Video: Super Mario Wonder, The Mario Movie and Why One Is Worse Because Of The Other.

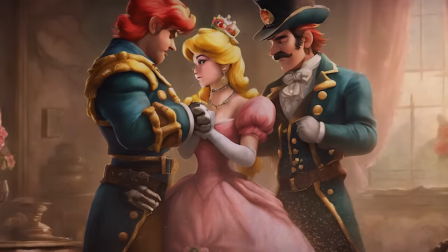[33:00]
The lyrics and the song play around with desire and the toxicity of love. There is a theme of the danger of desire in it.
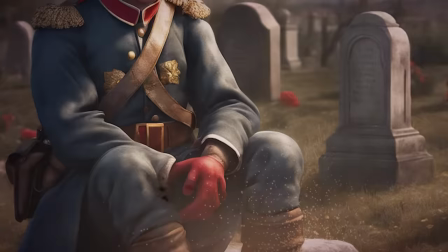[33:06]
Our boy Friedrich Nietzsche, who himself was a great admirer of carmen,
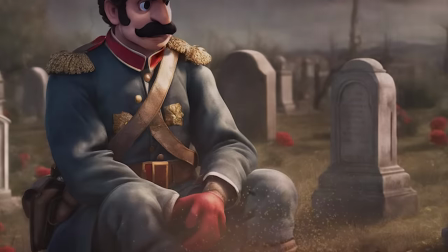[33:10]
wrote that he found the habanera ironically provocative as it evoked the feeling of eros as conceived by the ancients,
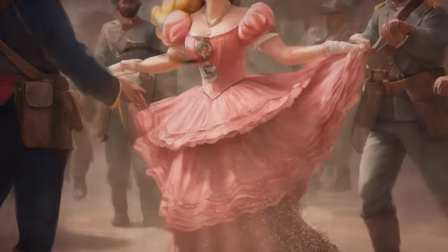[33:17]
playfully alluring, mischievously demonical. In short, the song is a banger and people have agreed about this for over a century.
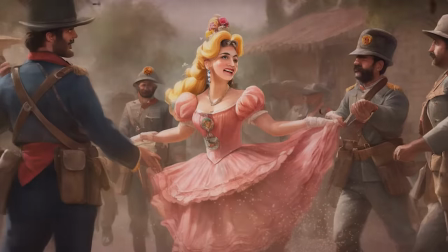[33:24]
So why are we waffling about the habanera aria in a tangent about the mario movie in a video about super mario wonder?
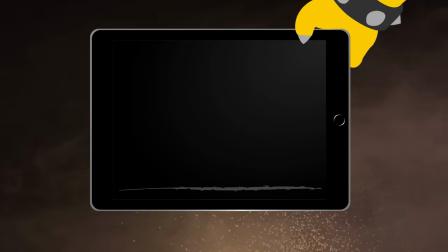[33:29]
One might ask. Well here's where this gets fun. Early in the movie mario and ouija have their first and only plumbing job in brooklyn.
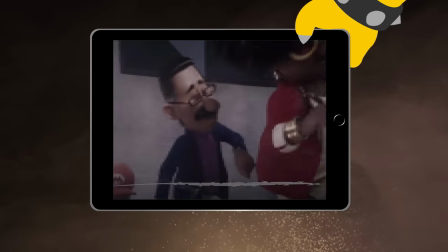[33:37]
An american upper-class family tasks them to fix their pipes. And this family has a terrifying secret, francis, their doggo.
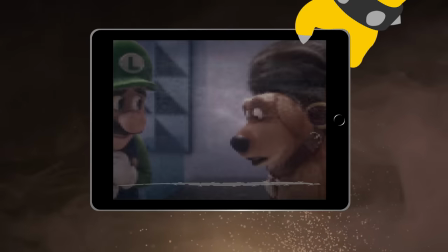[33:45]
Francis isn't fond of our plumbers, since luigi broke his precious bone earlier,
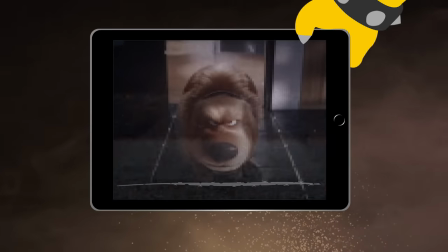[33:50]
and thus Francis attacks them, which causes quite a mess at first, and catastrophe soon after.
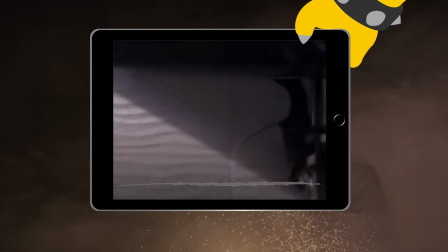[33:56]
Here's the thing, you'll never guess which song starts to play as soon as the catastrophe starts to unfold.
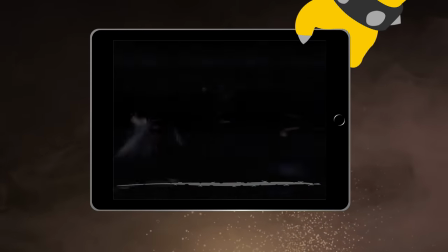[34:04]
Bingo! It's the habanera aria from the opera carmen.
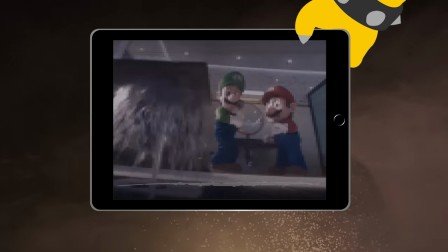[34:07]
Once the pipes start cracking and mario and luigi's first job transforms into a nightmare, they play the aria.
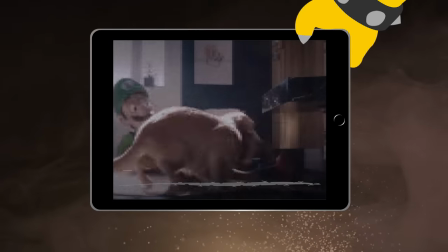[34:14]
And this is where things start to become interesting, because you know, why are they playing this specific aria here?
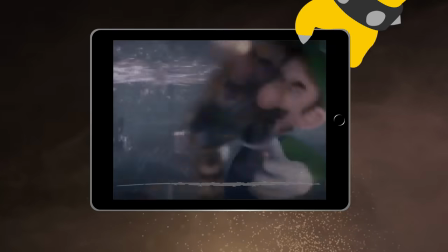[34:20]
Things mean things. If a movie includes another piece of media,
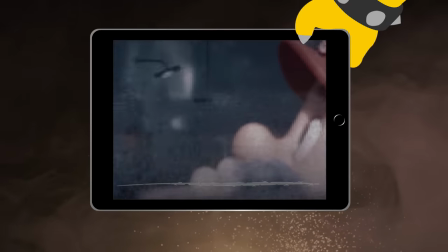[34:24]
in this case a piece of media with over 100 years of meaning and cultural tradition behind it, then a movie not only includes the piece of media,
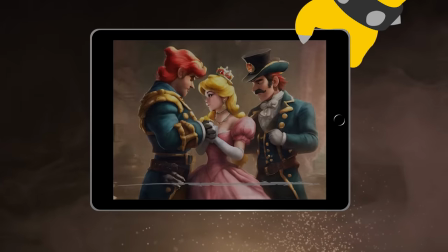[34:32]
but it also includes all the meaning that the song in question carries. You know, when we add the habanera into our thing, then we put a reflection on the nature of love into our thing.
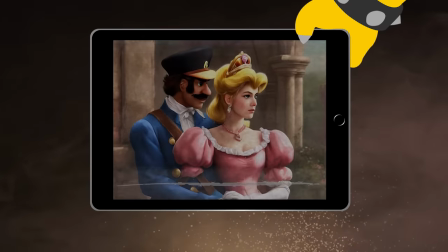[34:42]
We inject themes of desire, of danger, of seduction and of lust into the scene where we play it.
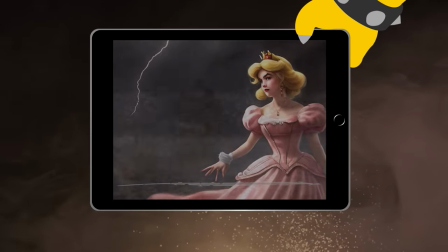[34:47]
We also inject a bit of the 1850s into our thing.
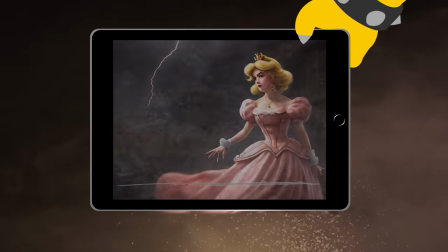[34:50]
If we put a thing that means certain things into our thing, our thing then means that thing that that thing means as well.
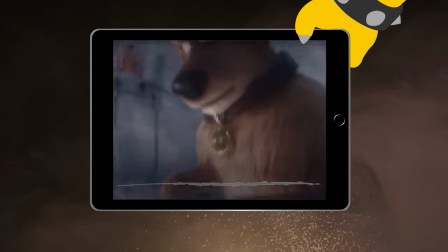[34:56]
Which kind of leaves us with a question. What do they want to say by playing the habanera while the doggo is trashing the bathroom here?
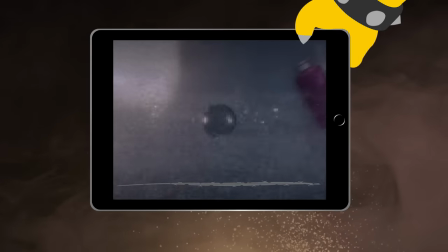[35:04]
Why do they play this specific song? And the answer is of course, they play it because it sounds like an italian opera song that sounds like a catastrophe is about to unfold.
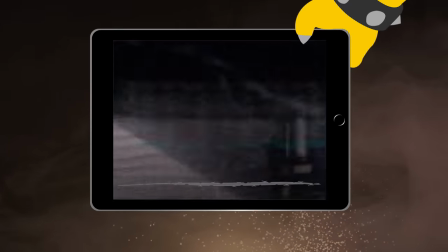[35:13]
You know, it sounds fitting, and for them that was good enough. It sounds like an italian opera that runs while something grammatic unfolds.
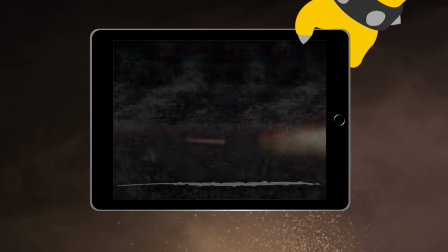[35:20]
Mario is italian, you know, on the surface it fits. It's just, Carmen plays in spain, not in italy.
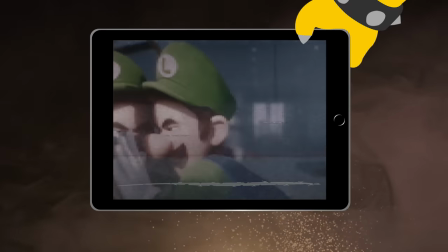[35:26]
The opera also was written by Georges Bizet, a frenchman. It also premiered in paris.
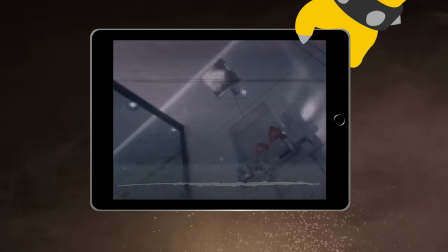[35:31]
The lady screaming at us also isn't singing in italian, that's french. And the song is about the nature of love.
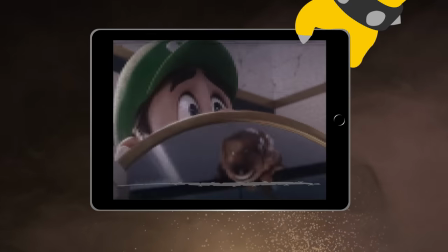[35:37]
The song sounds fitting, while it is actually one of the least fitting songs that I can think of to put into this scene.
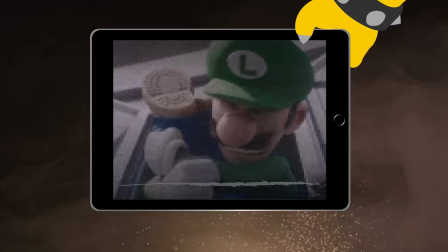[35:43]
In short, they chose the song only by looking for something that looks like a fit, instead of actually searching for a fitting song.
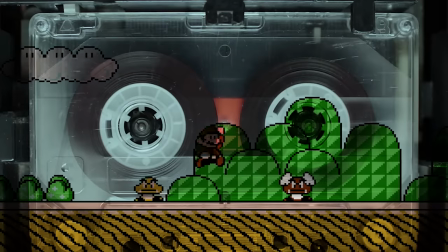[35:51]
Here's another fun question. What is the most popular song of the 80s in 2023?
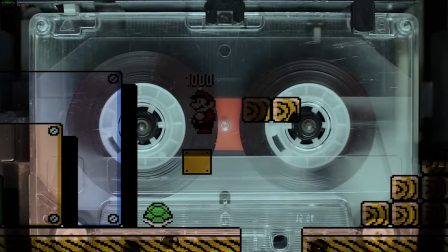[35:57]
You know, which one song of the 80s is the one song that is the most popular today?
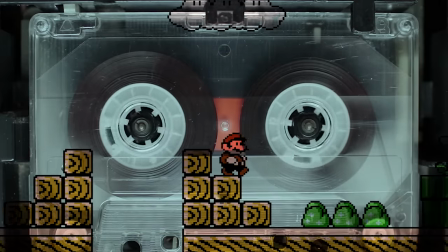[36:03]
So, there's obviously an objective way to answer this question, but one approach,
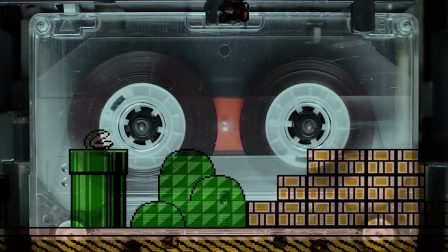[36:07]
that is as good as any, would be to take a look at which 80s song has the most clicks on youtube.
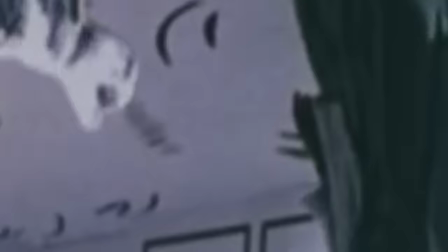[36:12]
And the answer, at least as far as I can tell, is a harsh absolute banger, take on me.
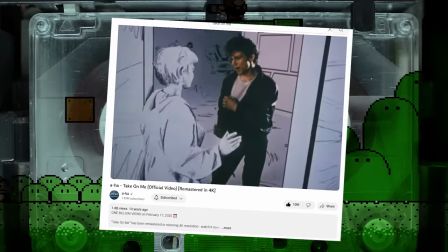[36:17]
With 1.8 billion views at the time I'm waffling this into a microphone.
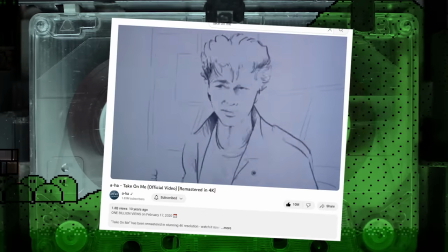[36:22]
Take on me is a song about someone slowly stranging from their love interest, probably after a breakup and struggling to accept it, at least in my reading.
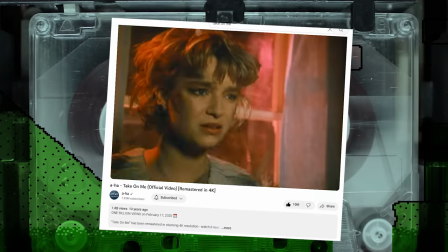[36:31]
Which brings us to the reason why we were waffling about a-ha's take on me in a video about the opera carmen.
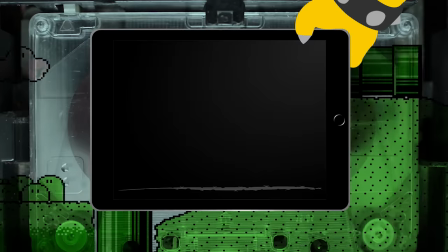[36:36]
See later in the super mario movie, mario and peach reach the jungle kingdom and enter it.
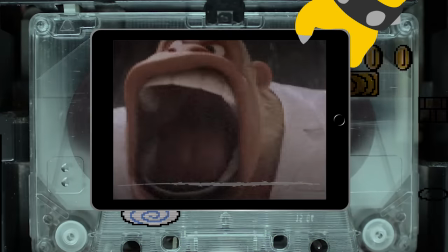[36:42]
You'll never guess what song they decided to play during the establishing shots of the jungle kingdom.
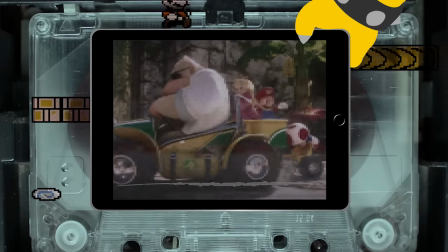[36:47]
Bingo again. They play a-ha's take on me. They literally play a song about parting during an establishing shot, which you know is certainly a decision.
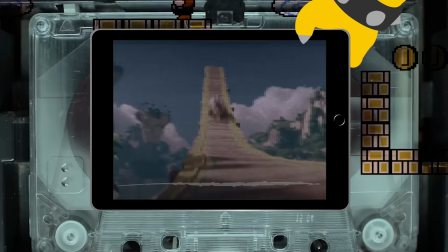[36:56]
Why would they play a song about becoming estranged during an establishing shot?
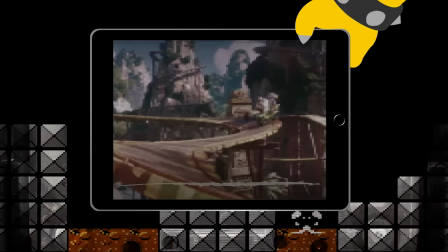[37:00]
Well, for a simple reason, because it is one of the, if not the most popular song of the 80s.
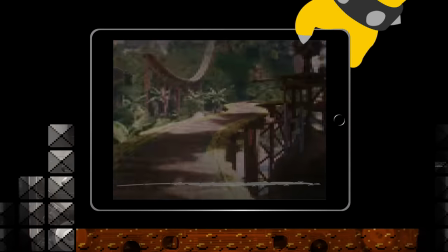[37:06]
The 80s are popular right now, and they want to be popular.